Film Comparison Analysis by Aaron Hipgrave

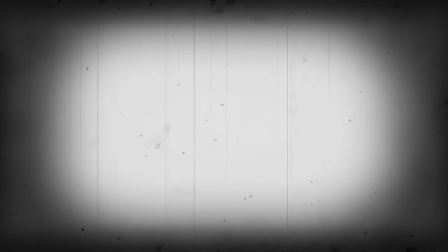When I think of two films that are rich with great cinematography and mise-en-scène, I think of The Truman Show and Harry Potter.
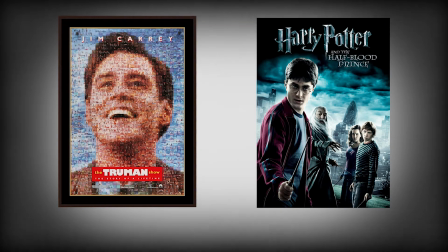Two films that are two completely different genres with completely different stories. Today I'll be analysing two scenes, one from each film. Let's start with Truman.
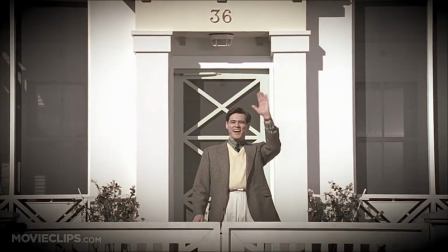Good morning! Good morning, Truman.
Looking very lovely in your costume, which just happens to be the same colour scheme as your house.
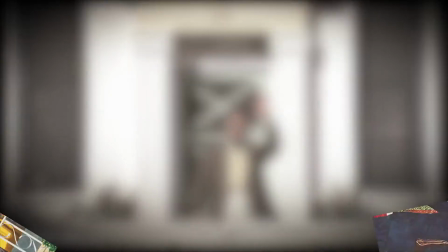If I were none the wiser, I'd think you were trying to rip off adverts from the 1950s, promoting the perfect suburban life.
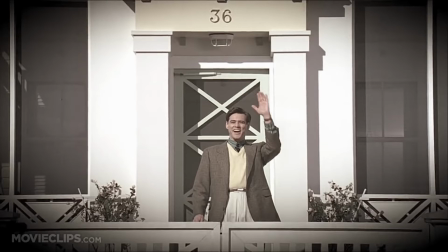The Truman Show is a 1998 drama featuring Jim Carrey as the title character. In the film, the character of Truman has grown up on the set of a TV show of his life. The only twist is, he has no clue that the whole thing is filmed with hidden cameras. All the people he knows and sees on a daily basis are actors, and he's none the wiser.
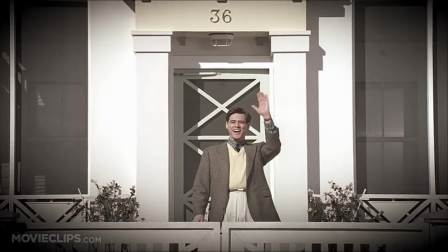The scene we are taking a look at today is when we are first properly introduced to Truman and the world he lives in.
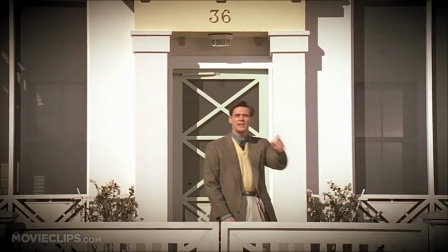Morning! Good morning! Oh, and in case I don't see you, good afternoon, good evening, and good night.
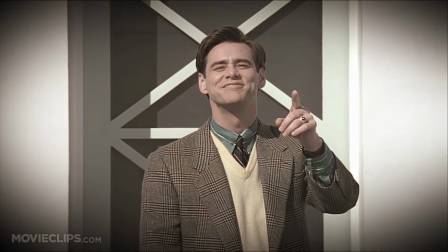Correct me if I'm wrong, but that looks like the sort of zoom shot that you'd see in the intro to a 90s sitcom. Which, in the context of The Truman Show, it kind of is. Another thing about this shot, look at the vignette. Knowing the plot of The Truman Show, this looks like it could be coming from a hidden camera. Let's move on in the scene.
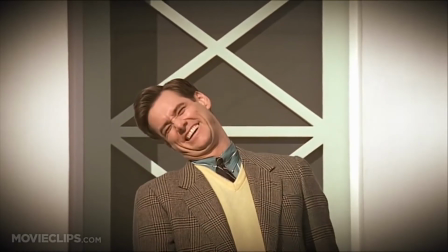The shot after this shows Truman's neighbour lifting up a bin.
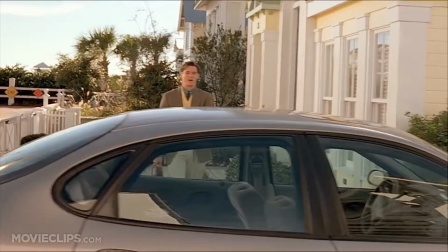This shot is only very short as it goes to a reverse shot from the point of view of the hidden camera on the bin, which is revealed as a black dome in the next shot.
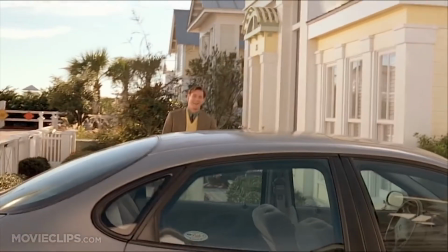In case you didn't notice the dome, it's hinted that the shot is coming from a hidden camera thanks to the obvious camera shake.
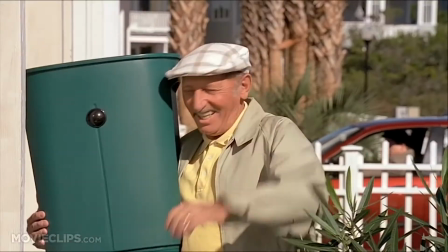Another interesting hidden camera shot in the first part of this clip is a low angle shot looking up at Truman
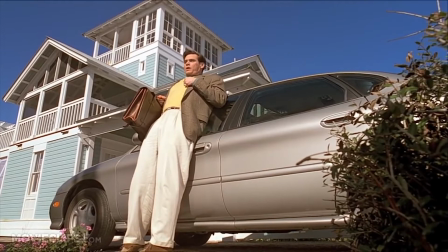as if the hidden camera is set up in a bush. In any other film context it would look out of place in a scene like this, but in The Truman Show it makes perfect sense. This is a hidden camera reality show and camera shots come from everywhere.
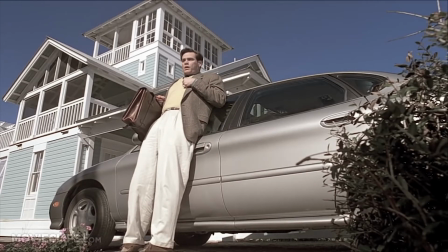Also, it's eerily quiet. Nothing but birdsong, which just shows us that this is supposed to be a simulation of real life, so naturally there would be no non-diegetic music, or the soundtrack.
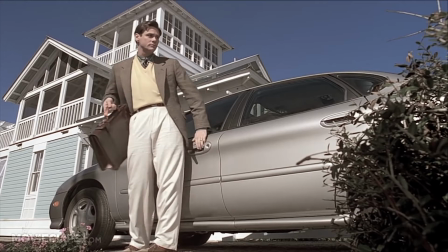This whole scene is a definition of high-key lighting. In fact, every single daytime shot is.
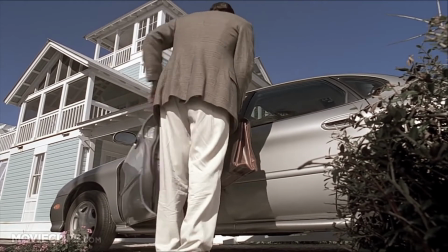There's never a cloud in the sky, and it's always sunny. The lighting is almost like that of a studio set, which of course, it is.
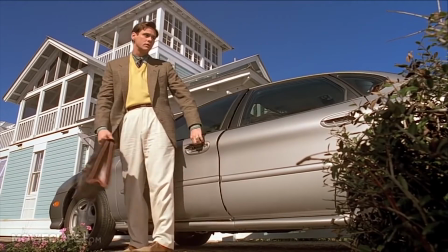This is backed up as when Truman begins getting in his car, one of said studio lights falls from the sky with a bomb whistle and explodes on the ground.
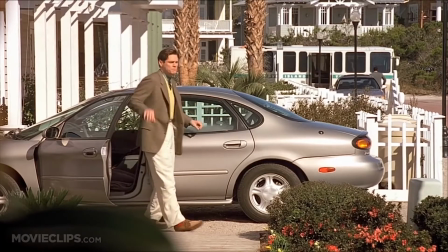This makes the scene interesting for two reasons.
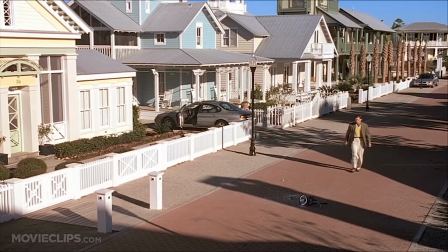It marks the first time that Truman begins to doubt this reality, which is a major plot point in the film, but also,
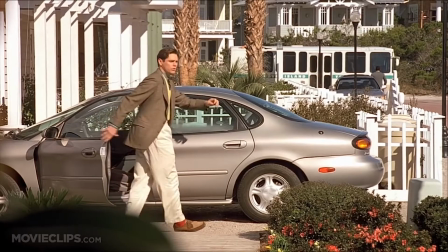in this shot where we see Truman reacting to the smash, in the far background we can see Truman's neighbour walking towards the bus as if nothing happened,
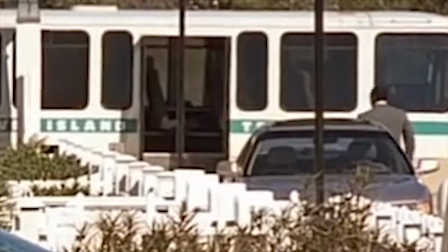because obviously he's an actor and he's following his direction. In fact, Truman is the only person who reacts and goes to check it out.
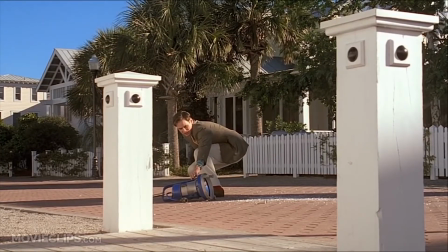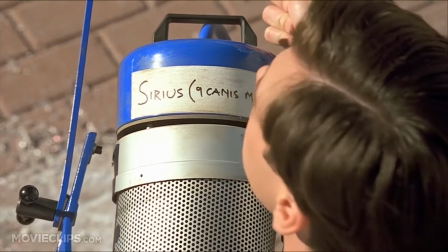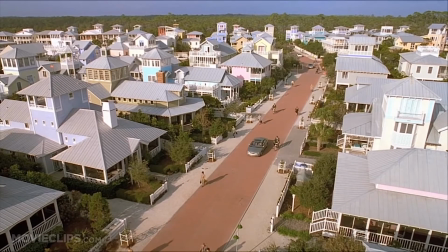To try and settle Truman's suspicions, the in-film producers have mentioned it over a car radio that an aircraft started shedding parts.
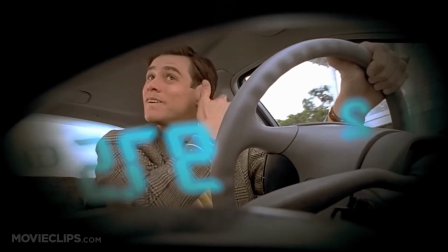After this newsflash, there is almost a small conversation between Truman and the radio presenter,
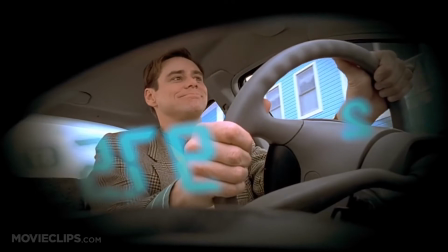which shows that Truman's car is bugged because the radio presenter knows what Truman is saying.
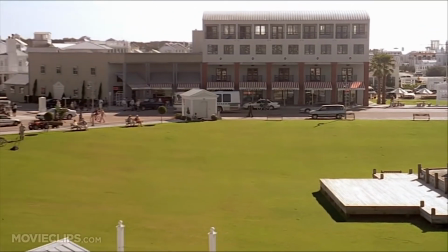Up-tempo piano music begins playing as Truman reaches the main town. It's diegetic at first as it's played over the car radio,
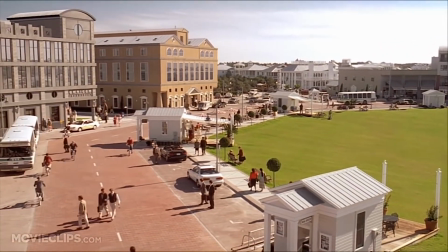but it carries on even after he leaves the car to add continuity as non-diegetic music.
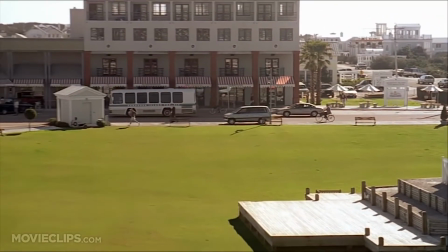When we see the establishing shot of the town, it looks like a huge studio set, as it looks immaculate.
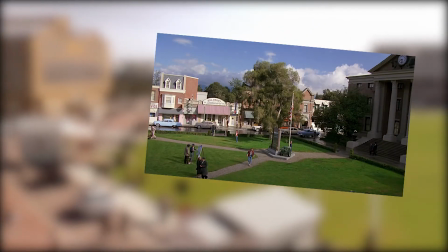It looks like the town set from Back to the Future, a huge life-size set on the courthouse square at Universal Studios.
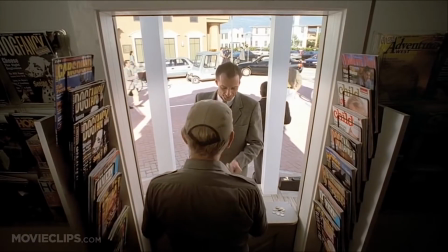In the newsagent's booth, we can see some magazine stands, fully stocked on each side of the serving window.
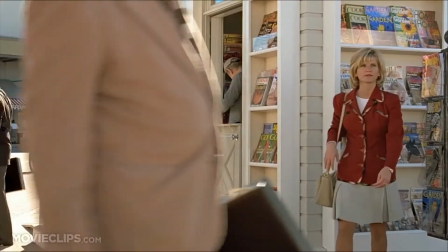However, the only magazines relate to home, garden and family.
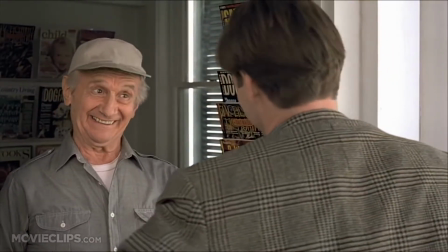There are no magazines that relate to anything outside of the family life, or in this film's case, outside of the dome.
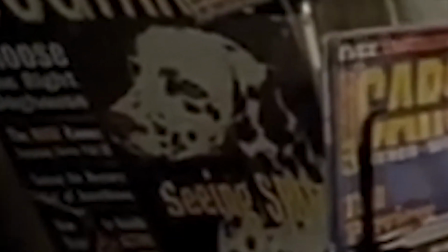The dog on the cover of Dog Fancy looks like the same dog Pluto from earlier in the scene,
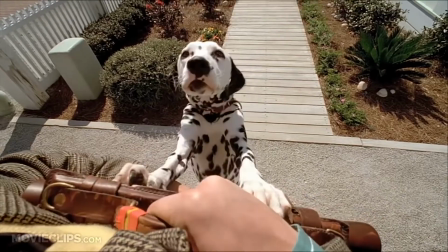which, coming from a production standpoint, it would be more efficient to use the same dog.
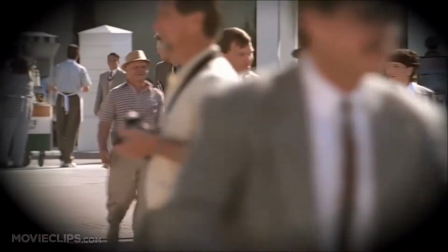Yeah.
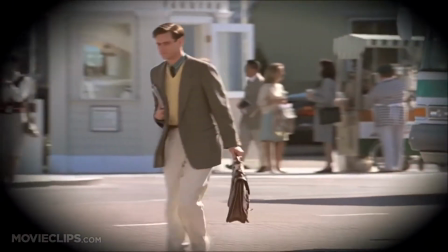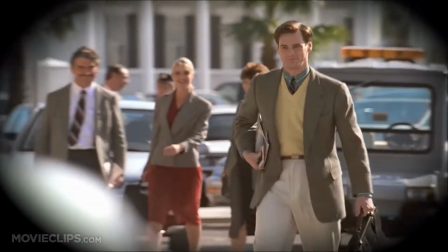Morning. Hank, morning, Truman.
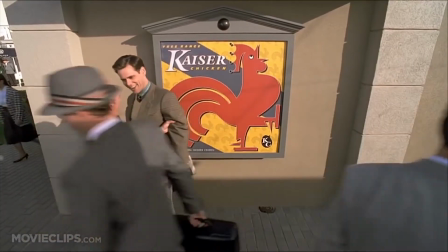After this exchange, Truman continues on his way to work when he runs into two men who push him up against a small billboard advertising a fast food restaurant,
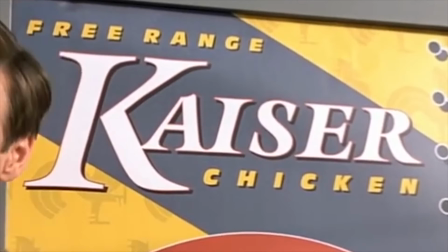which is likely the in-film producers having product placement for a sponsor of The Truman Show.
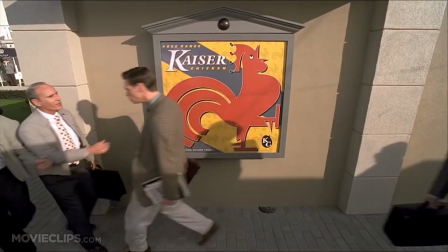When it's mentioned by one of the men about how the weather is nice, Truman replies with,
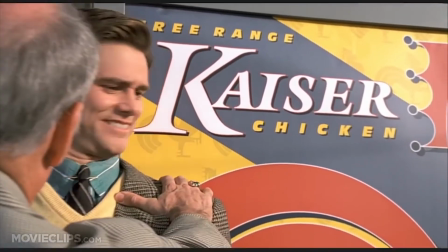"As much of a throwaway comment as this is, it reinforces that this world is on a studio set and always has nice weather."
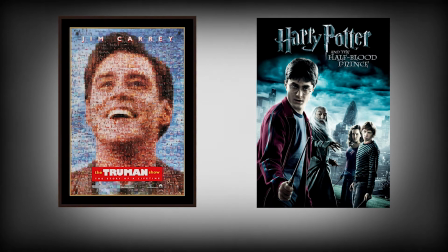That clip is only 2 minutes long, but it's absolutely packed with detail. Now without further ado, let's take a spell and fly swiftly on to this magical clip from Harry Potter and the Half-Blood Prince.
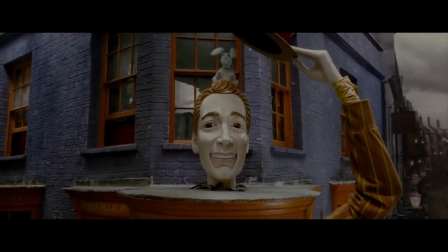The scene starts with an amazing establishing shot of the top section of the shop.
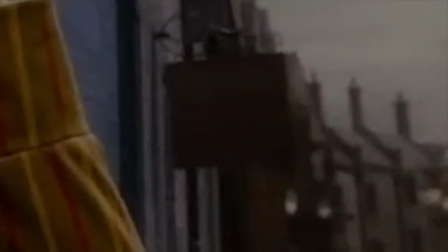The background city around the shop is grey and overcast, which contrasts with the shop's bright purple and orange colour scheme.
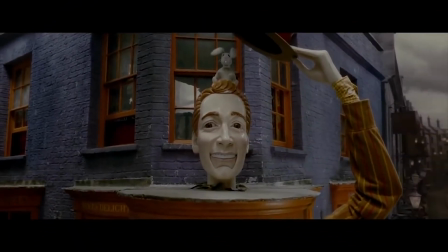These colours tell the audience that the shop is fun compared to the boring world. A statue of the Weasley twins' likeness lets the audience know that this is their shop.
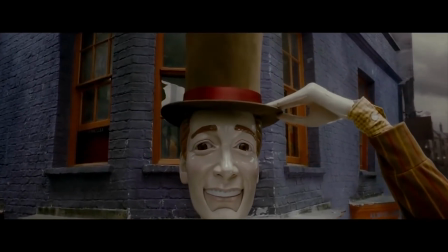There is a rabbit on the head of the statue which disappears after being covered by a top hat.
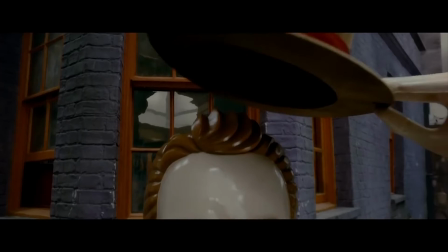This tells the audience that there is magic in the shop, in case you didn't already know that you were watching a film about magic.
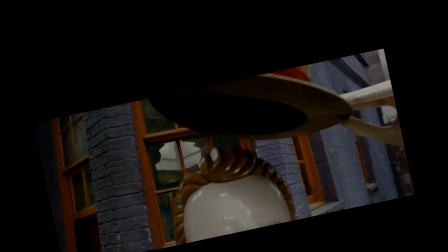But on a serious note, if you're watching Harry Potter and not expecting magic, I don't even know what to say.
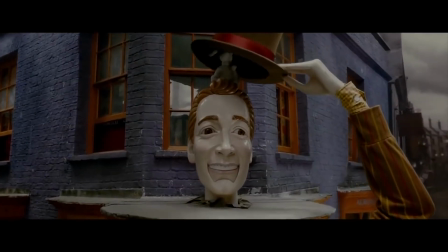The music in the background has a clockwork sort of industrial feel to it,
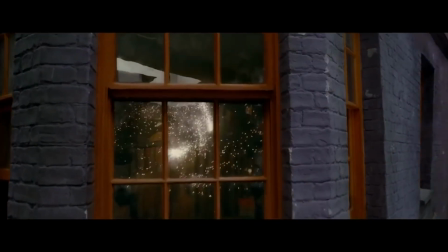before swelling into an upbeat orchestra piece, which has a sense of childlike wonder about it.
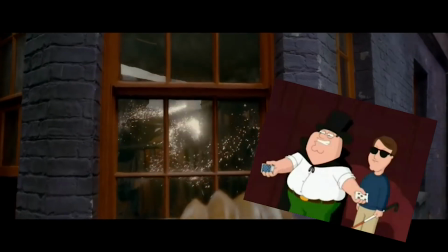The music swells just as the rabbit disappears, almost like a musical ta-da, before taking us into the shop to show us more magic.
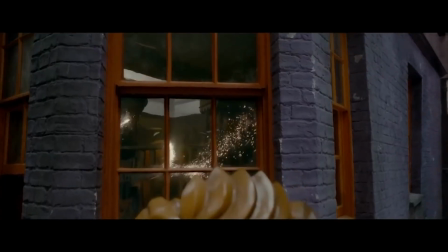We are led into the shop by two flying sparks, which have erratic flight patterns.
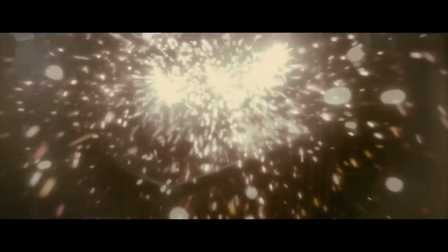They also have a high-pitched, somewhat annoying whizzing sound, which links to the shop selling magical practical jokes.
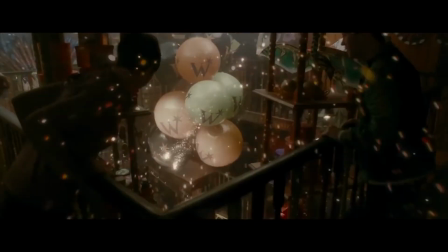It also gets the audience's attention, as their eyes are drawn to the sparks like moths to a lamp.
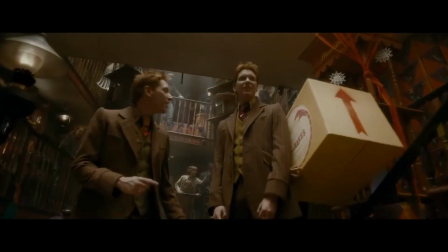Nosebleed nougat, just in time for school, puking pastels.
We see a toy of Umbridge wheeling along a tightrope saying her signature line from the 5th instalment of the Potter franchise.
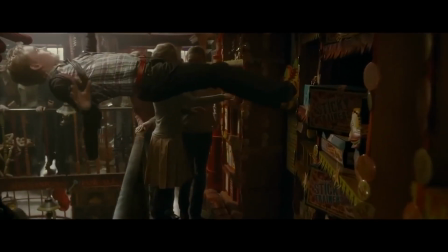This is ironic in the scene, as the shop is in nothing but order. This guy is literally climbing the walls.
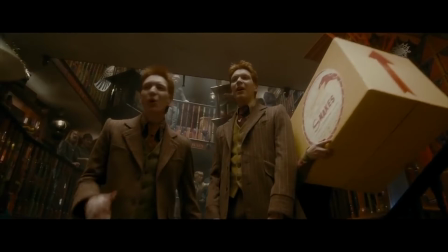And just a few seconds ago, we see someone walking up the stairs with a literal box of snakes.
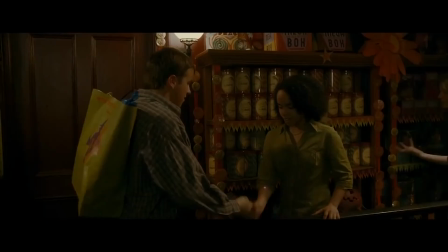This shop wouldn't know order if it cast the Cruciatus curse on it.
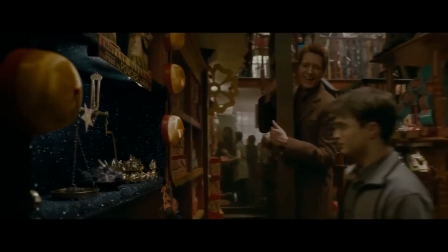The twins can be seen in this shot, talking to Harry about the Peruvian instant darkness powder.
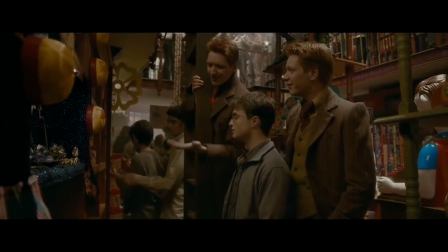And how it's Handy if you need to make a quick getaway.
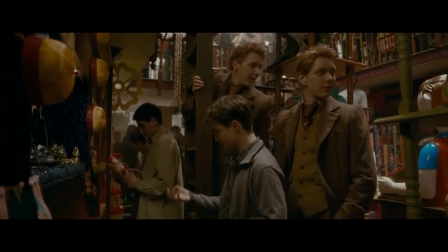This could possibly be foreshadowing a scene later in the film where the powder needs to be used, specifically this scene on the Hogwarts Express.
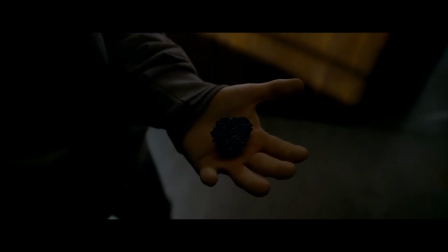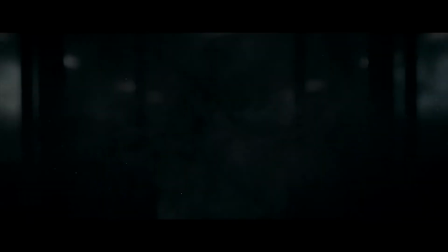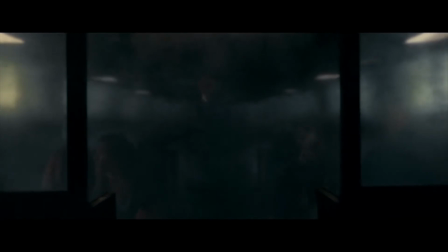What's that?
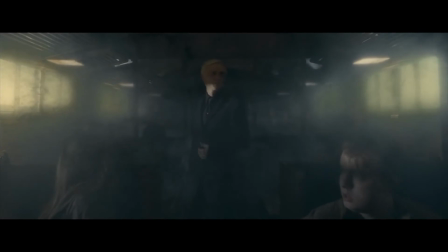Relax, boys. It's probably just a fantasy messing around. Come on, Draco. Sit down.
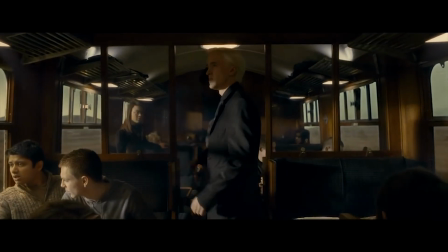We'll be at Hogwarts soon.
We see Hermione and Ginny looking at love potions.